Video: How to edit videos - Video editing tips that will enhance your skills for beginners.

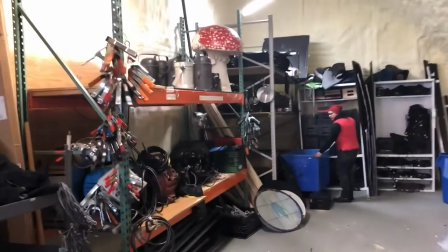(0:00) Jump jump jump jumping through the lanes watch me double Dutch Spent a million in a year so I could double up Ain't
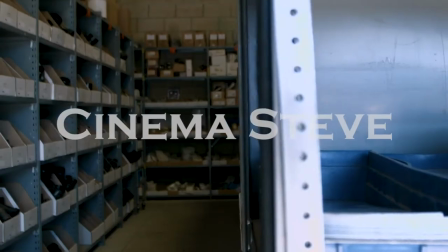(0:07) no ceilings in my building cause we coming up Double cup you don't feel us get hit with a uppercut Okay,
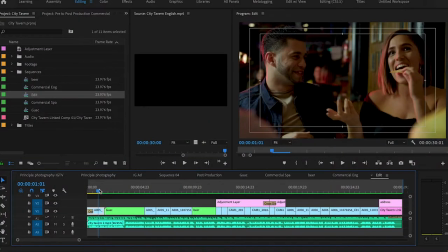(0:13)
so for the editing
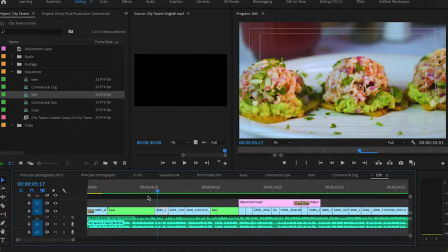(0:16)
Obviously I can't do it all from scratch because this was a commercial that was already done We pretty much followed the storyboard, right?
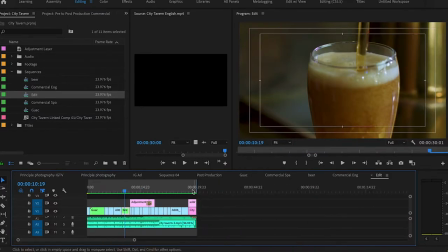(0:23)
What I did was I laid everything out and it was obviously longer than 30 seconds Once we got the voiceover back,
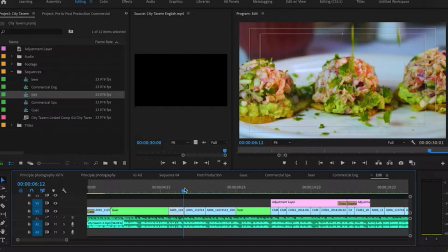(0:29)
that's when I lined it all up and then I started matching it with whatever she was saying. Normally, I like to cut the shots along with the beat of the instrumental that's playing in the background.
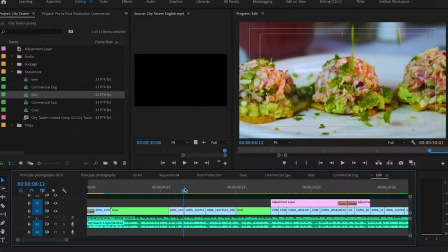(0:42)
However, for this video, that wasn't really the case because to try to match it with the beat and also with what she was saying, it was pretty tricky. So I did the best that I could in that aspect. But the most important part was to line it up with her dialogue, whatever she was saying.
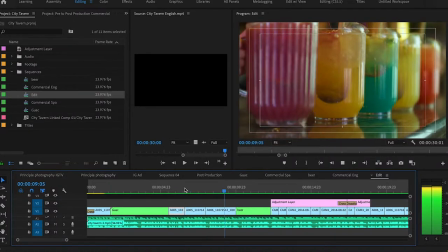(0:59) Or sauteed shrimp and garlic. Everyone's here to have a good time. Pick a drink, we'll grab you a glass.
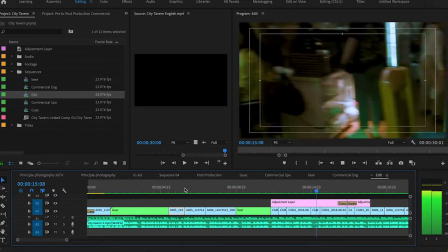(1:05) We don't wait until Friday to treat our customers right. Spice things up with one of our favorite real store steaks.
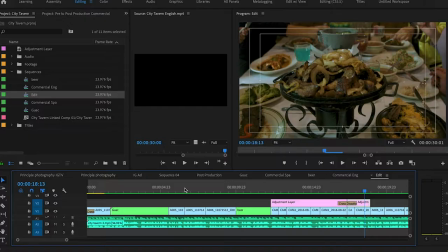(1:11)
So when it came to this shot, everything was shot in slow motion. this one it took a while to
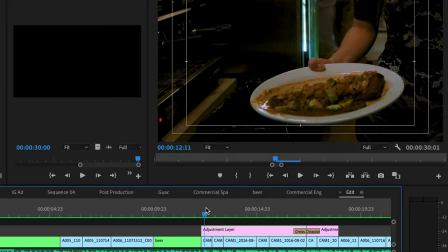(1:17)
do because just to get the whole timing correctly you're
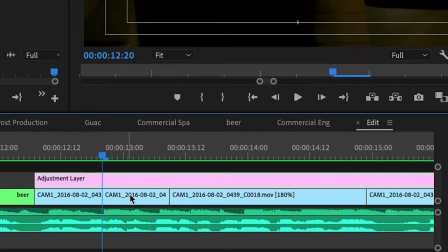(1:22)
going to see cuts right here and what that is is
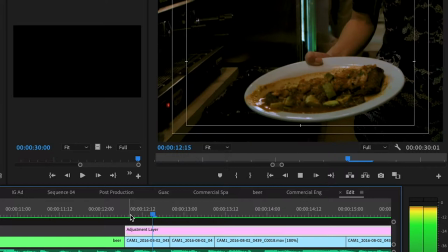(1:27)
i played it normally and then once i cut it i sped it up
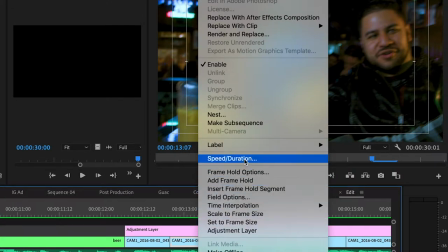(1:34)
so the the speed that i did because this was shot in 60 frames a second i sped it up to 1200
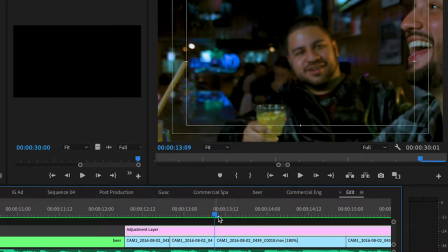(1:42)
So once we got up to here, I cut it and I slowed it down again.
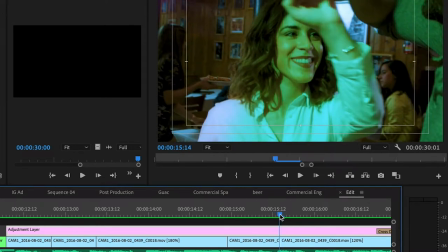(1:50)
Sped it up right here to the shot that we wanted to emphasize on and slowed it down.
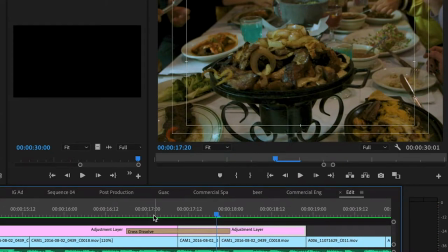(1:58)
Now over here, when we arrived here, you're going to see this dissolve. And the reason why there's a dissolve is because when we got to this location, the lighting was different. it was I believe it was darker
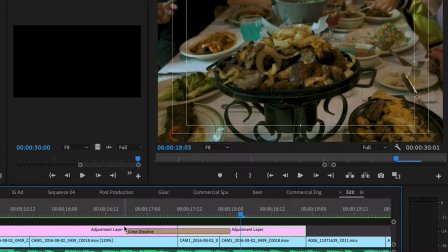(2:10)
here so what I did was I brightened it up and so that you wouldn't really notice it I added a dissolve so it like slowly blends into that and I think it was also the the color as well because we're going
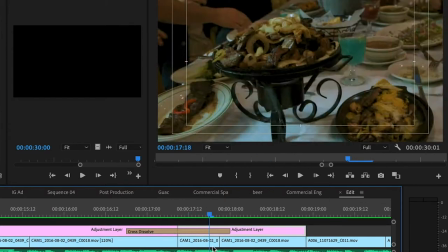(2:23)
from greens over here and we go to a warm color over here so
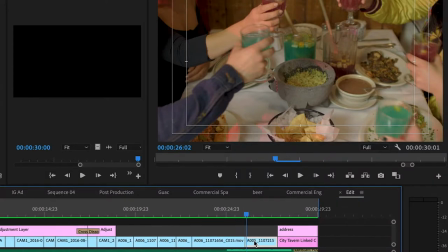(2:27)
there was a few other shots that did not make it to the final cut for example there was another shot where by the window there was
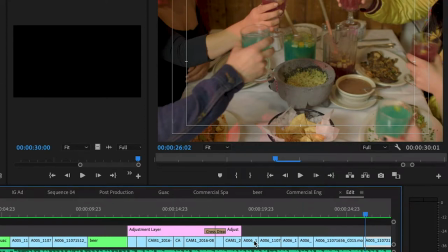(2:36)
a couple that they were eating and
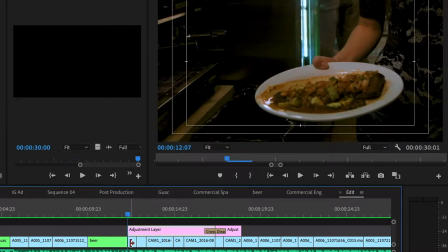(2:39)
over here the initial shot which you'll see we
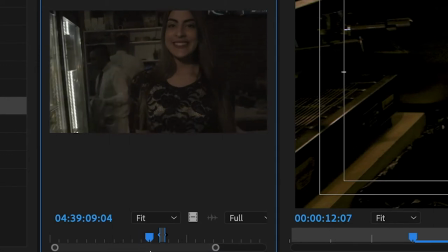(2:49)
actually were supposed to show the girl but we did not have the timing to fit everything
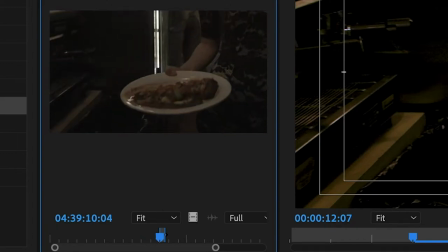(2:55)
properly so I made the decision just to cut her off and we started from here which the dish is more important
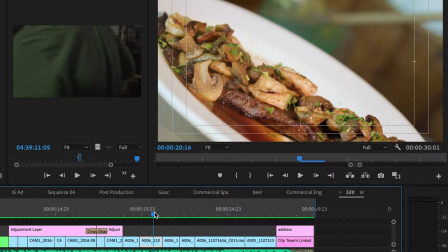(3:01)
than showing the girl's face another thing was the color grading so we'll go over here now
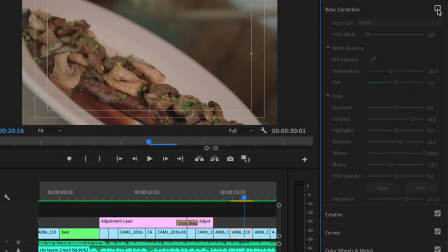(3:09)
this is what the shot looked like without any color grading so what I did was since it's pretty warm
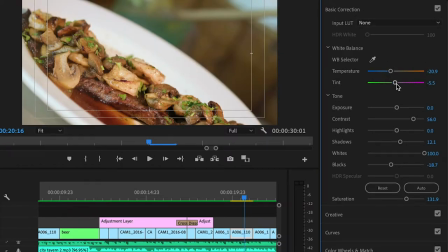(3:18)
here I cooled it off and and I also brought it a little bit towards the green the exposure was left alone I bumped up the contrast I bumped up the shadows a little bit
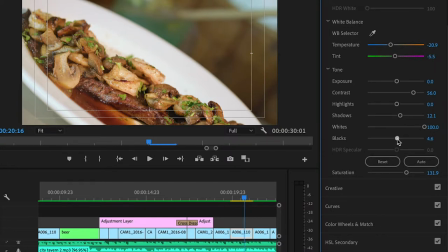(3:33)
and also the blacks you see this right here so
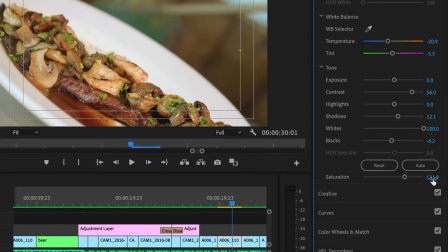(3:41)
I kind of brought it down a little bit and I also bumped up the saturation if I did not do that this what it would look like oops sorry that's